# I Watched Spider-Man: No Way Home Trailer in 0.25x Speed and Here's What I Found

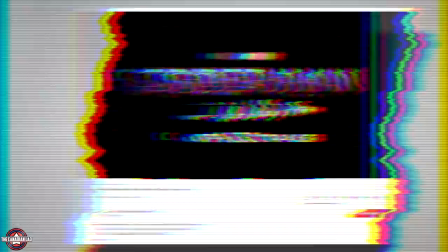0:07 Hey everyone, I'm the Canadian Lad, and I just watched the second official trailer of Spider-Man No Way Home at 0.2 Fabric speed,
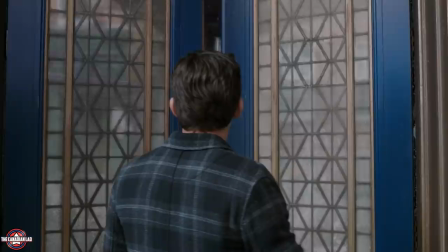0:14 and it was absolutely bonkers. Now I took my time to pinpoint each and every detail in the trailer, so I'm gonna make sure this video is worth your time.
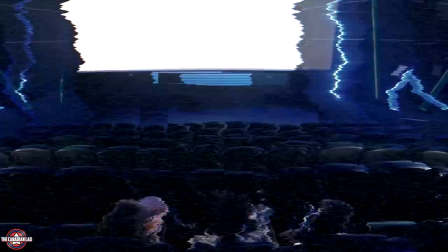0:22 I'm gonna be breaking down frame by frame, so I might spoil a lot of the movie for you. So if you want a clean experience in the theater, I'd suggest you click away right now.
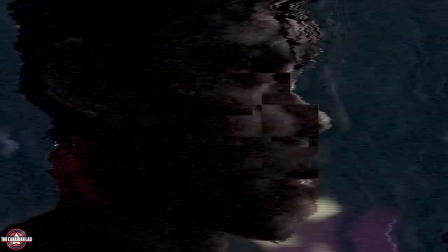0:29 Now without any further ado, let's just jump into it.
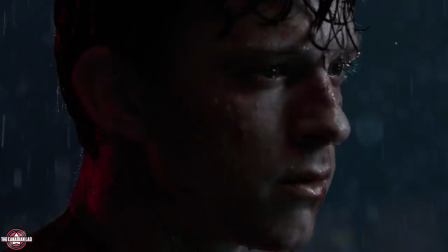0:31 So the trailer opens with the shot of Tom Holland where he looks devastated, and even though it's raining, it's quite clear that Tom's Peter is crying here.
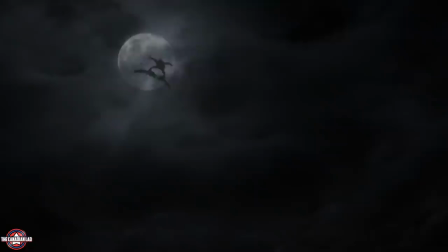0:39 I think this tragic scene takes place right after Aunt May gets killed by Green Goblin. That's right, according to multiple reports, Peter will lose Aunt May in this film.
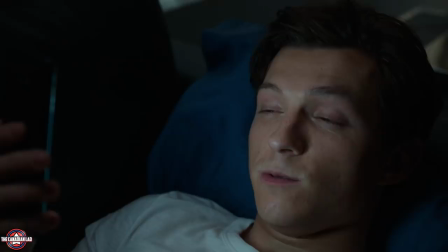0:47 The look on Peter's face totally indicates that he lost someone close to him. And it has to be Aunt May, because that way the MCU will have its own version of Uncle Ben.
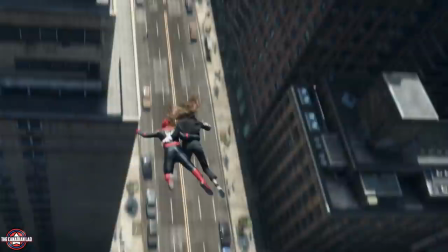0:55 Tom's Peter then says ever since he got bit by the spider, he only spent 1 week where everything felt normal.
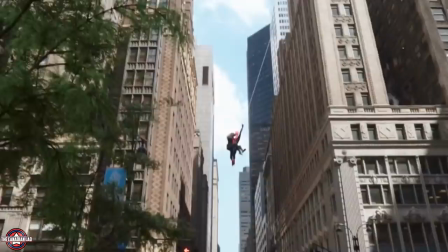1:01 And that was when he revealed his true identity to MJ.
I am Spider-Man. You're being serious right now?
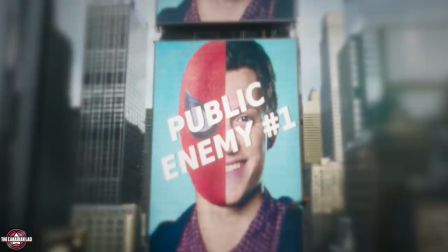1:07 Mm-hmm.
Now, while he says that, we get visuals that we've seen already in the previous trailer. They fly past this picture of Peter, which is half him and half Spider-Man.
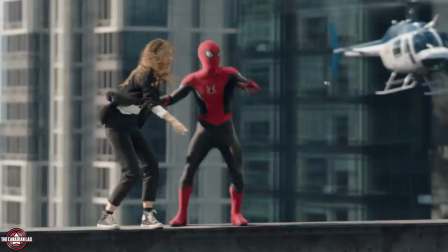1:15 This is directly taken from the comics. We then see them getting surrounded by the police, which again we've seen in the previous trailer.
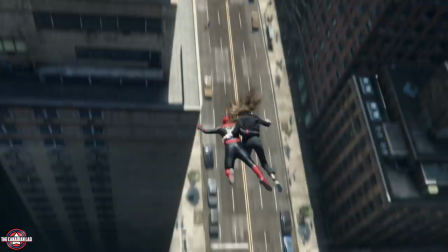1:20 However, this time, there's a little bit more to it. We now see Peter and MJ jumping off and escaping through a subway tunnel.
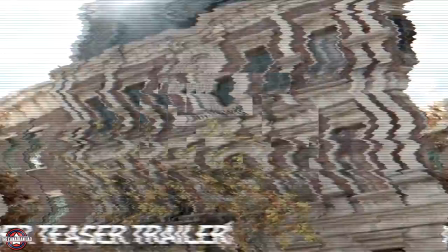1:26 So this is pretty much the beginning of the film where Peter is on the run with MJ. Peter then goes to the Sanctum Sanctorum, seeking Doctor Strange's help.
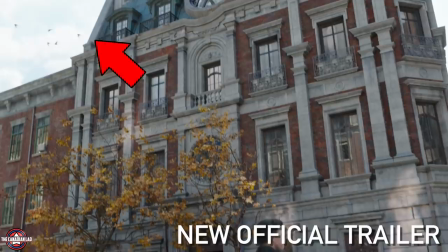1:33 But notice that he made a couple of changes to the Sanctum and around the Sanctum. They got rid of this extra sunlight from the previous trailer, and added a few birds in the sky in order to make everything much more realistic.
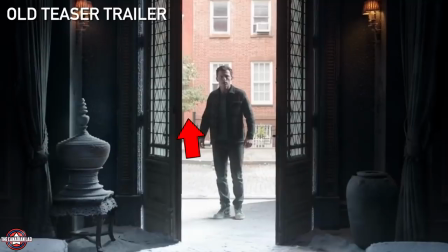1:43 Sony even made changes to the next shot where Peter stands at the door.
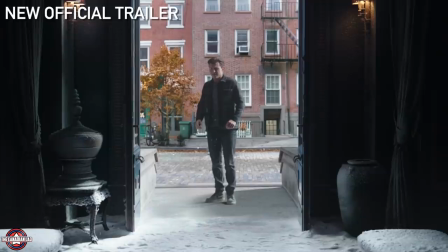1:46 For instance, in the first trailer, the tree behind Peter was green, and there weren't many leaves on the road, so it was very likely during summer.
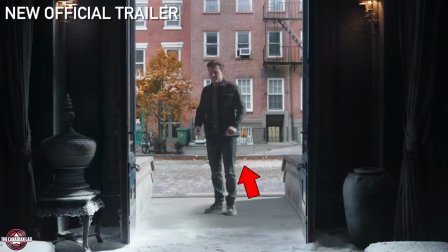1:52 But now in the second trailer, it has been changed to fall season. Therefore, the tree looks yellowish, and there are now a lot more leaves beside the sidewalk.
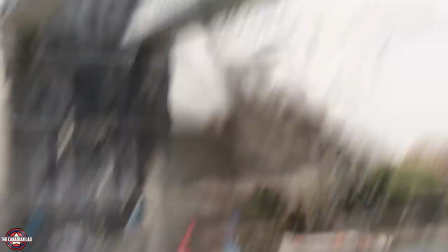2:00 And even the building in the background has been color graded differently this time.
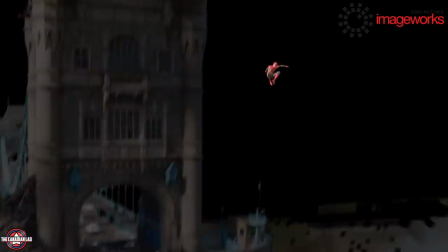2:03 Now, if you're wondering why such a difference, well, it's usual for studios to keep making VFX changes to match the background better to the plot of the film.
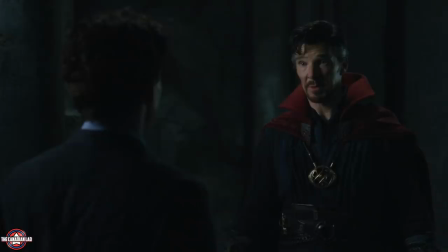2:10 And they usually keep making such changes even 2 weeks before release.
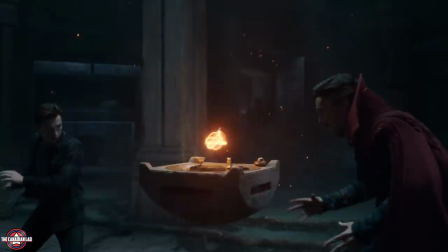2:14 Then we see Doctor Strange telling Peter Parker that because they botched this spell, where they tried to make everyone forget Peter is Spider-Man, it opened the gate for some unwanted visitors.
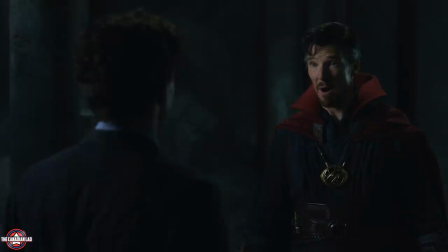2:22 Now Strange, of course, is talking about Green Goblin, Dr. Octopus, Sandman, Electro, and Lizard over here.
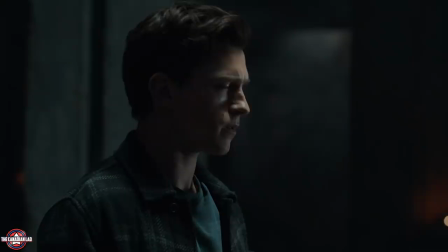2:28 And notice when Doctor Strange was saying this to Peter, Peter is wearing a suit. But in a close-up shot, he's wearing a jacket with a t-shirt underneath.
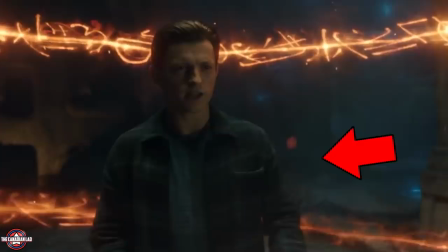2:34 So this is again Sony being cheeky with their editing to throw off the audience. So what I think is happening here is Peter wears this regular outfit at the beginning of the film where the spell goes wrong.
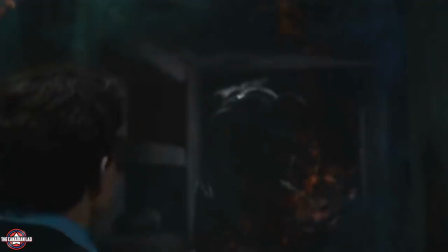2:42 But after the bridge fight, Peter shows up again at the Sanctum wearing this formal suit. And over there, he gets attacked by Lizard, who was imprisoned by Doctor Strange.
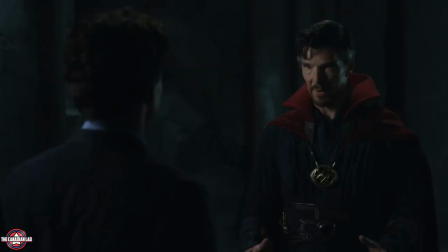2:50 So all of this confuses Peter, and that's when Doctor Strange explains to him the ramification of their spell going wrong.
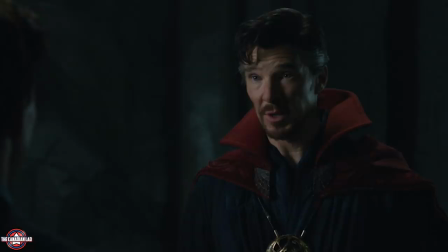2:56 But Sony, being extremely clever, has actually put these two scenes together and made it look like it's one scene.
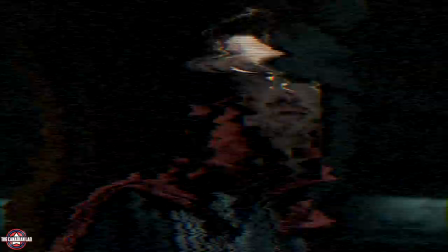3:01 And notice how Doctor Strange looks wary and a bit out of place here. It's because after Peter got attacked by Lizard, Dr. Strange probably came to his rescue and put Lizard in his cell again.
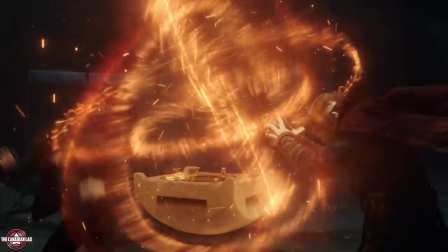3:09 That's why the doctor looks a bit strange here. We then see the spell going wrong, and there are multiple mystical rings around them.
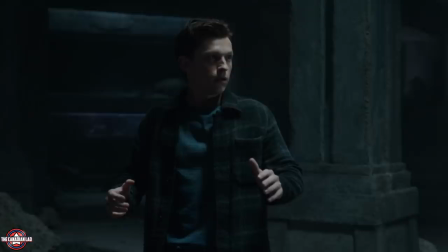3:15 Now keep this in mind, I'll talk about it at the end. But this time, we hear the iconic evil laugh of Willem Dafoe's Green Goblin without the background music.
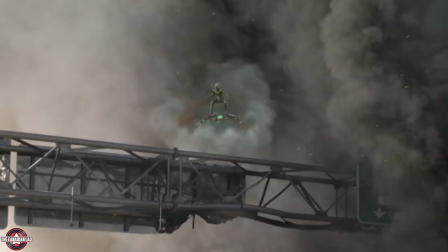3:24 We then get our first ever official look at MCU's Green Goblin hovering on his green and purple glider.
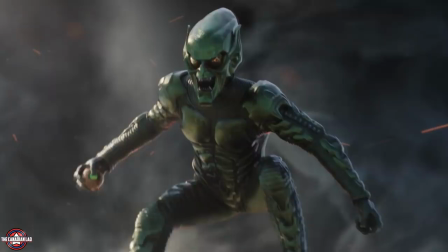3:30 This is probably the shot that was made into a PNG and put into every f***ing poster of the movie.
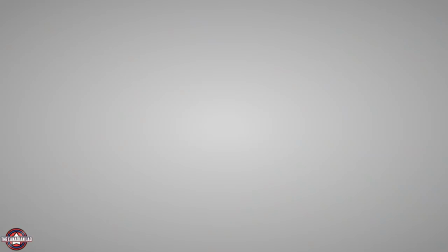3:35 Notice Green Goblin is still wearing his helmet along with his classic suit from Sam Raimi's Spider-Man 1.
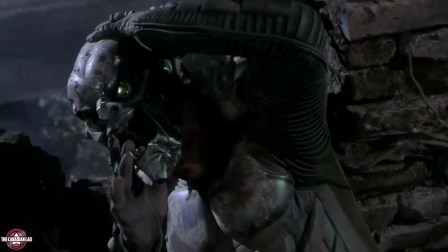3:40 Now, according to multiple scoops, when Green Goblin gets sucked into the MCU, he will be wearing the exact same suit as it did in Sam Raimi's Spider-Man 1.
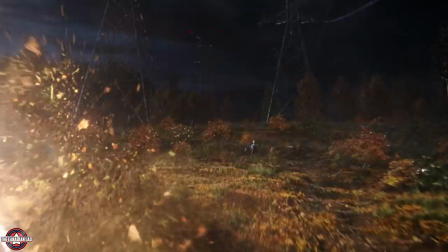3:47 But his suit will get damaged at the end and he will lose his helmet.
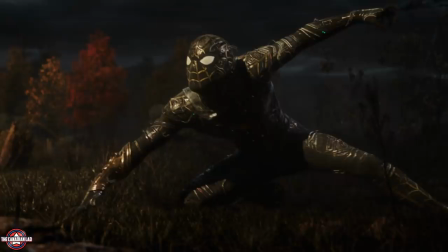3:50 As a result, he will borrow the black goggles from Dr. Octopus, which I'll talk about in a moment. We then see Tom Spider-Man fighting Electro for the first time in the MCU at a power station.
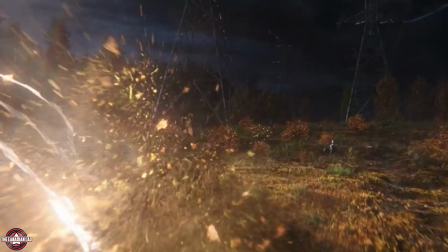3:58 But we don't really see Electro just yet. This is probably where Peter will come across Electro for the first time in the film. And notice how Marvel added those red and yellow leaves on the ground to show us the impact of Electro's lightning bolt.
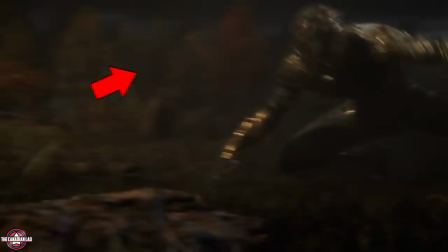4:10 Without these leaves flying, Electro's lightning bolt may not look that good. This is the reason Marvel switched from summer season to fall season.